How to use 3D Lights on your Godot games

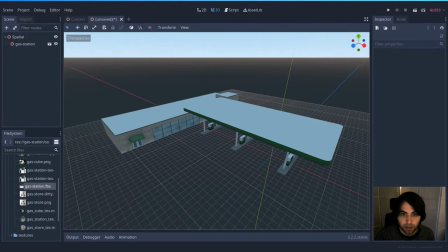[12:23]
Okay, we see here we have the gas station. And actually, you know, we can do it again by night.
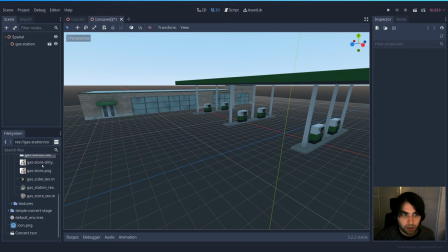[12:30]
I feel like it's easier to add some light by night. So I'm gonna go and copy this environment.
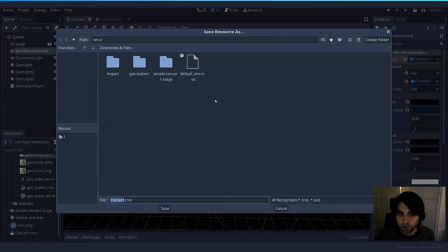[12:37]
It's gonna be by night as well. So let's save it as night sky,
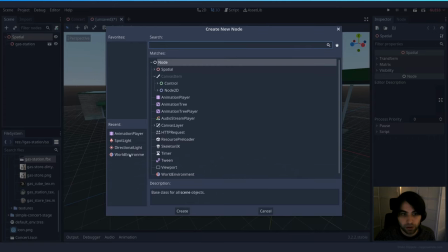[12:45]
and let's open here, add a new world environment and load the night sky.
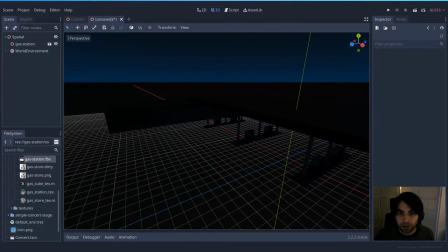[12:53]
Okay, it's night again. Okay, let's do the same. Let's add a directional light.
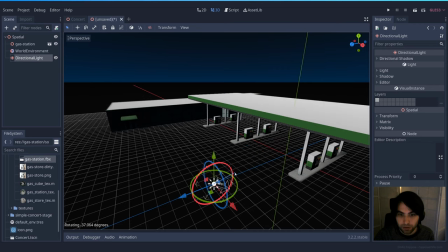[12:59]
In this case, it's gonna be the moon. Do it something like this so it illuminates our scene.
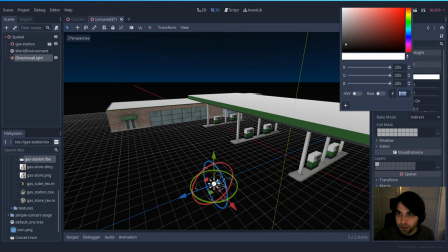[13:07]
Let's make it dark.
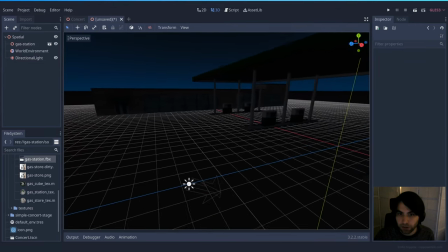[13:11]
And I don't want it to cast any shadows because I want the scene to be very dark itself. Let's add some lighting here because the doors are usually, even if it's closed, are usually light. And instead of using a spotlight, which goes exactly to one place, we're gonna use another kind of light,
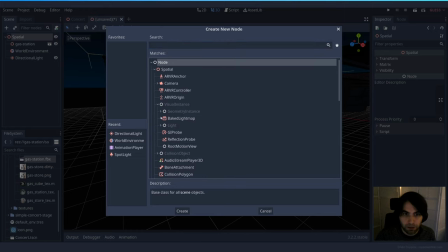[13:30]
which are the visual instance light, OmniLight. This is for anything else that you don't want to be like super directional or too global. So it's just a ball of light with very defined edges on a sphere,
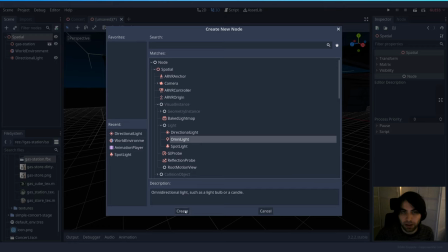[13:47]
and you can place it anywhere in your 3D scene to illuminate anything.
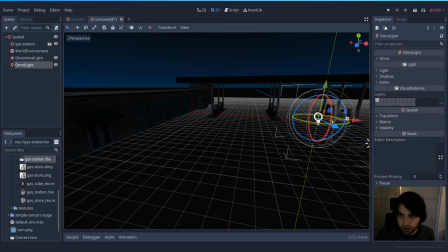[13:53]
Okay, so where it is? It is there. So let's move it closer to here.
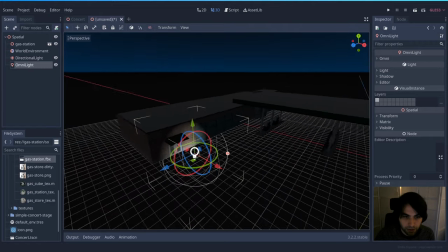[14:01]
Okay, here we have it.
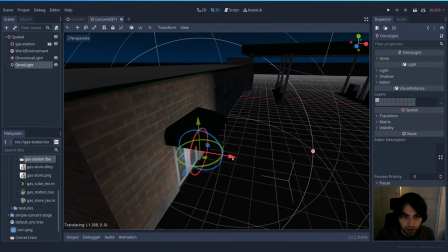[14:05]
And let's put it there under this roof.
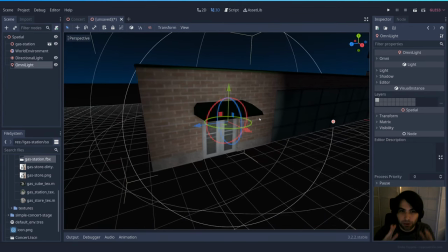[14:11]
Okay. Now, since it's kind of weird that it's going all around this roof,
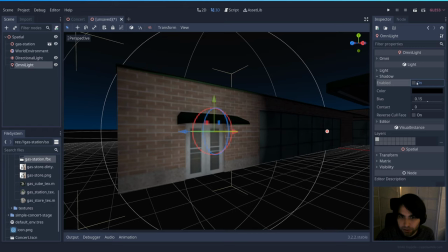[14:19]
let's make it to cast shadow. So yeah, we don't see it there.
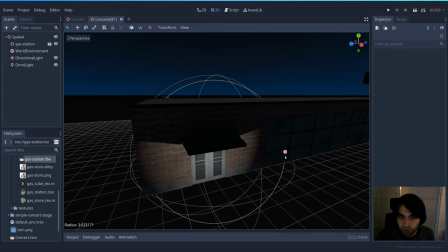[14:25]
Let's make it a little bit smaller. Okay. And maybe here on the properties, maybe like the attenuation goes like there,
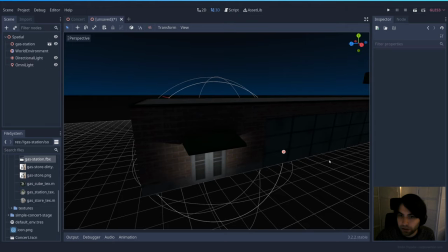[14:39]
and the range, yeah. And yeah, that's more or less how I want that one.
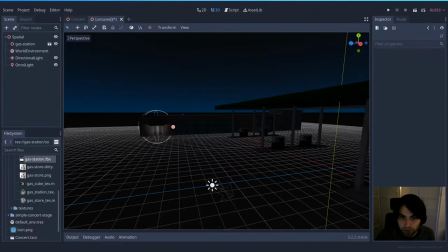[14:48]
Let's also change the color a little bit so it doesn't look that fake.
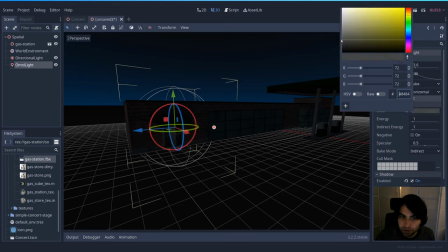[14:54]
So in this case, let's make it a bit orangey. Okay, something like that.
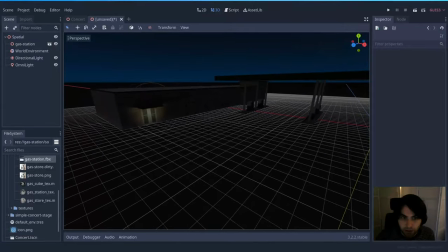[15:03]
And maybe you notice, but there's no floor here. So the light is not illuminating the floor because there isn't any. So let's add some with a
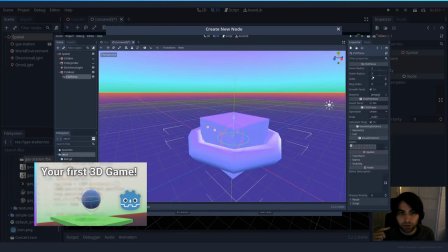[15:16]
CSG box. If you've seen my how to make a 3D game tutorial, you will find a better explanation of how to use this kind of nodes.
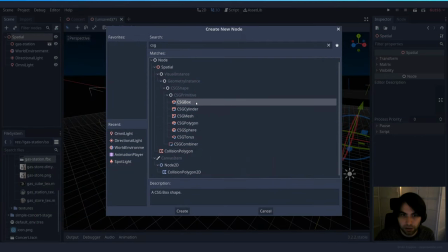[15:24]
In this case, we're just going to build an empty one, a block that we have here.
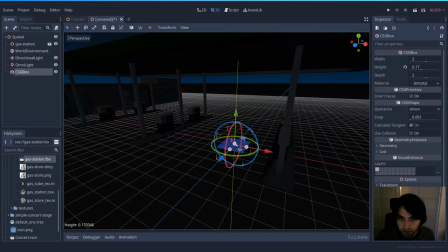[15:31]
Okay, let's stretch it a little bit thinner and let's make it super wide.
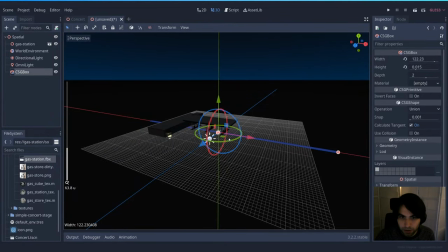[15:39]
So like this and like this.
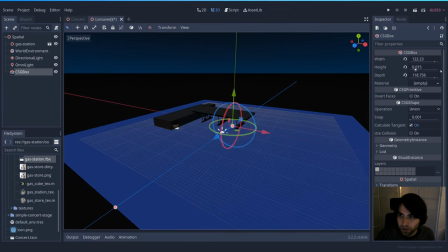[15:43]
So this is going to be our floor. And okay,
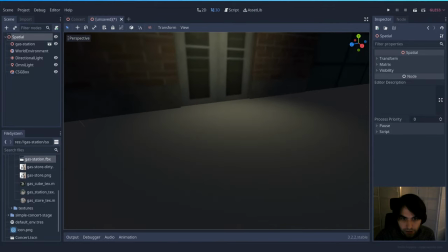[15:52]
now we have some light also on the floor because we actually have one.
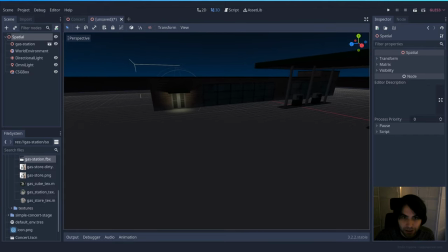[15:58]
You can add some textures to that or whatever you need to. And by using the animations as well, I'm going to be creating the effect that there are some cars going through.
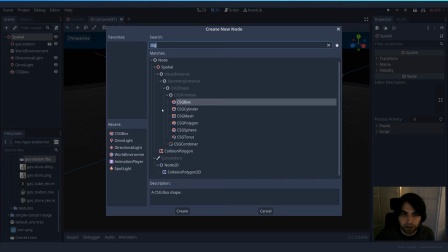[16:08]
And this is super simple to do. And maybe even like with a spotlight or a regular light, but let's go with a spotlight.
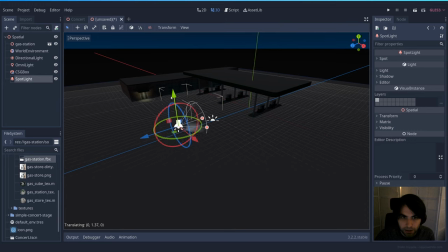[16:17]
Let's say that this is our car right now. And as you can see, it looks kind of like the lights of a car, but yeah, let's make it like this. Okay.